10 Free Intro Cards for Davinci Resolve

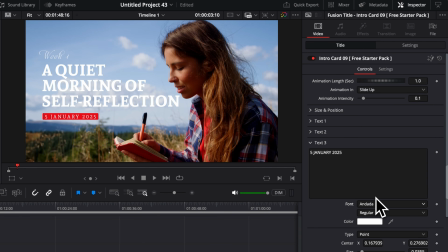249s
So I'm going to select the same font, Andanda. And then here I'm going to make a few modifications to that box. First off, I would like to align a bit more the color to the footage. So what I'm going to do is go and scroll down here to color.
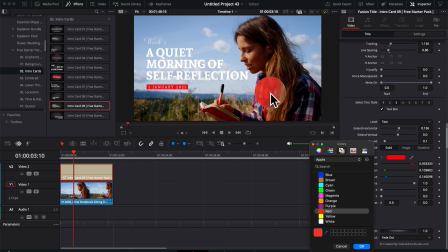263s
I'm going to select my color picker and I'm going to try to pick up maybe the color of her shirt so it's matching a bit more. It might not be exactly one-to-one because of color space and stuff like that. But right now I prefer that tone that is a bit more towards like the orange,
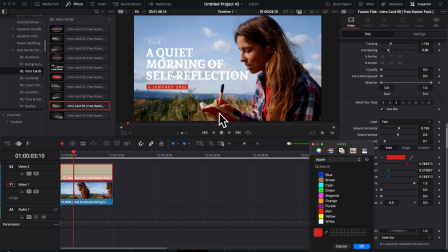280s
which is kind of like what her notebook is, the pen and the t-shirt. I'm going to select OK.
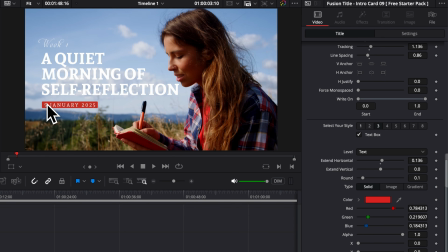286s
And now because we've selected something a bit more cursive, I think I would like to change the box from something rectangular to something that is a bit more like a pill. So I'm going to go and increase the roundness to the maximum, but now we're clipping a little bit the edges.
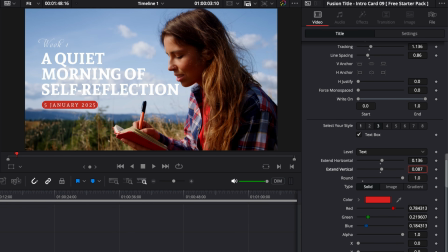300s
So I'm going to give it a bit more space by increasing the vertical a little bit and then increasing the horizontal a little bit as well,
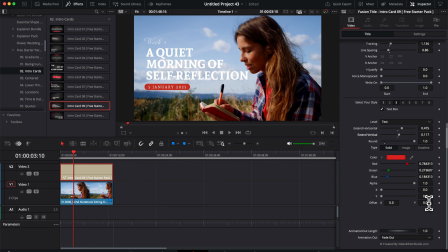308s
just so the design can breathe a little bit more. Now I'm gonna readjust a little bit the offset on the vertical axis so everything looks center.
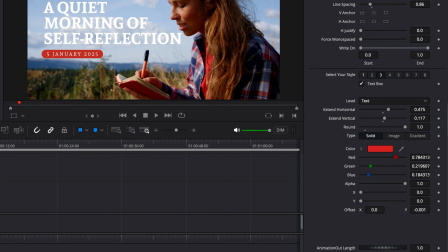316s
Sometimes you get a bit of an off match depending on the baseline of the font. So you might need to readjust that slightly just so it feels perfectly center with the box.
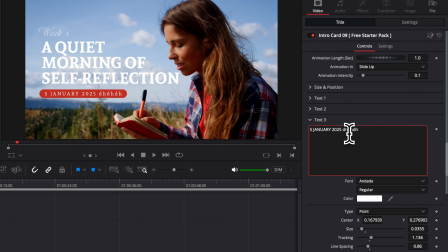325s
The cool thing with that box method is that, if you were to add any text, it will then automatically adapt to that box. Now we could restructure a little bit our element. Right now, let's modify that layout. So the week 1 and 5 January 2025 appear at the top and then the main title at the bottom.
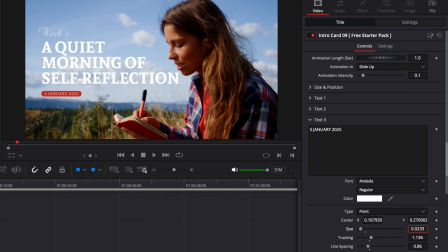345s
So I'm gonna first reduce the size a little bit to have like a better layout hierarchy so we can read it easily. And then I'm just gonna bring that all the way to the top, bring it down slightly more.
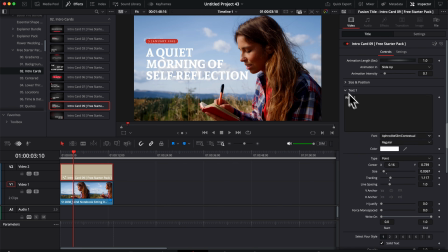358s
Here we go. Now, obviously, we are covering up our text once. We're going to do the same thing with the text one, bring it right above our other one,
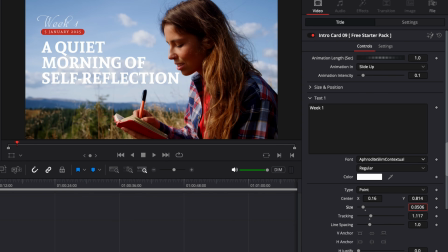366s
increase the size this time a little bit, and maybe having it center above that box. And now again, to have a better hierarchy, I would like to have a bit more spacing between the box and then our main header. So I'm going to go back to text 2, bring the text down a little bit, and that way we have a little bit more separation between that first group and that second group.
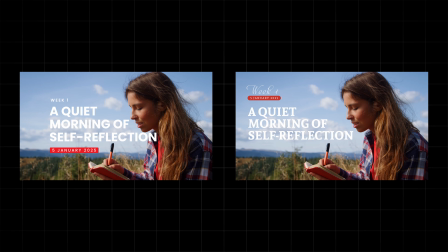386s
As you can see with that side-by-side comparison, we've already made quite a lot of change just by adjusting the font,
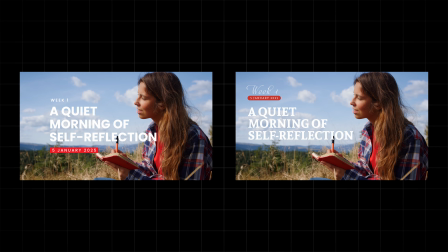392s
the color, and the placement of the element to fit our project. Now let's just make a few more tweaks to make it look even better.
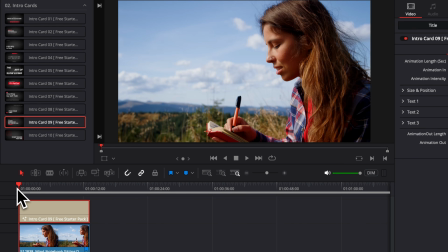398s
So right now the animation is coming from the bottom, but because the title is placed on the top left corner,
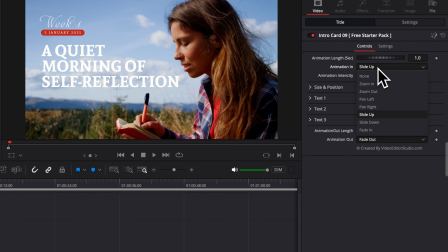406s
what I'm gonna do instead of slide up is switching from slide down. That way it's gonna come from the top instead of the bottom, and that will make more sense with our entire composition.
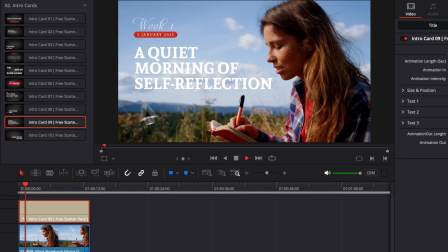417s
Right now, I think it's looking a bit nicer that way.
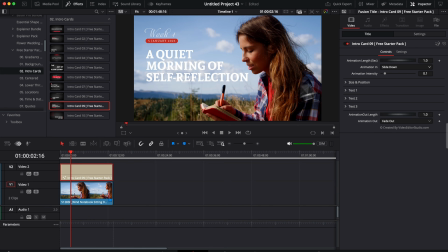420s
Also, because the footage is in slow motion, I think it will be nice to have the animation being a little bit slower.
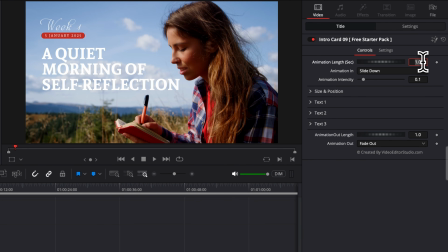426s
So right now, I'm gonna switch from 1 second to 1.5,
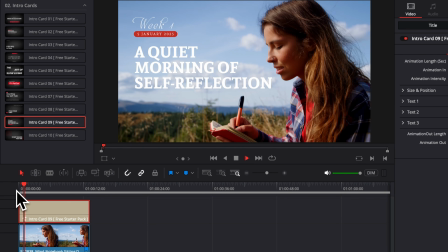432s
and that's just gonna make it slightly slower, which now match the vibe of the clip a little bit more.
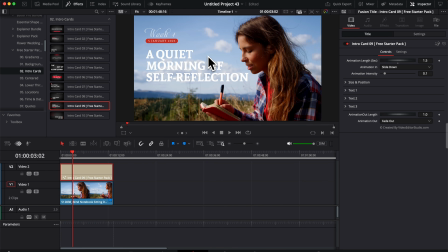437s
And now finally, to help the text pop a little bit more and create more separation with the background, we're going to use a shadow effect that is also available in the free starter pack.
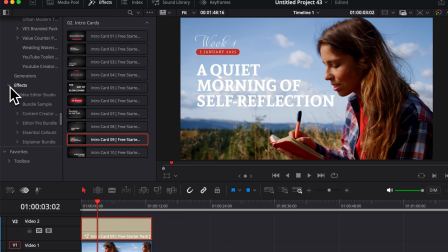446s
You can just go all the way to the effects section, Video Editor Studio, and then free starter pack.
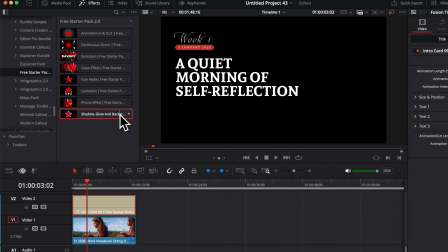452s
And now we're going to take the shadow, glow, and background effect and drag that onto our title card.
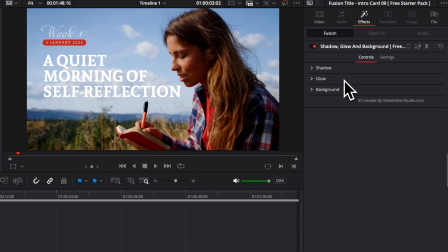458s
Now you can see in our inspector that we have shadow, glow, and background. And for this one, we're going to use just the shadow. I'm just going to open the shadow tab and we're going to increase the shadow strength. I'm just going to decrease the blur just so I can see exactly what I'm doing.
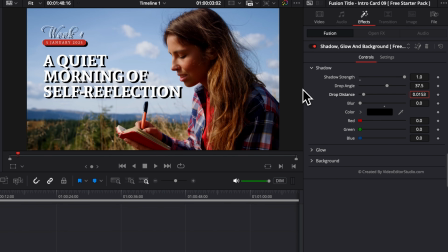472s
I'm going to reduce the drop distance quite considerably so that it's just a lot closer to the text. And now I'm gonna bring back the blur radius until I get a look that I'm satisfied with. I think like that is nice.
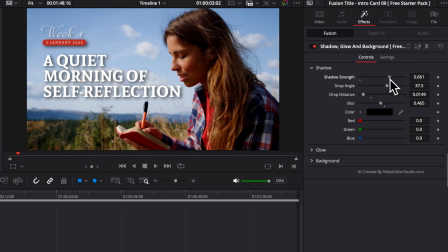487s
I'm just gonna reduce the overall strength of the effect now so it's not too overpowering, maybe something like 0.6.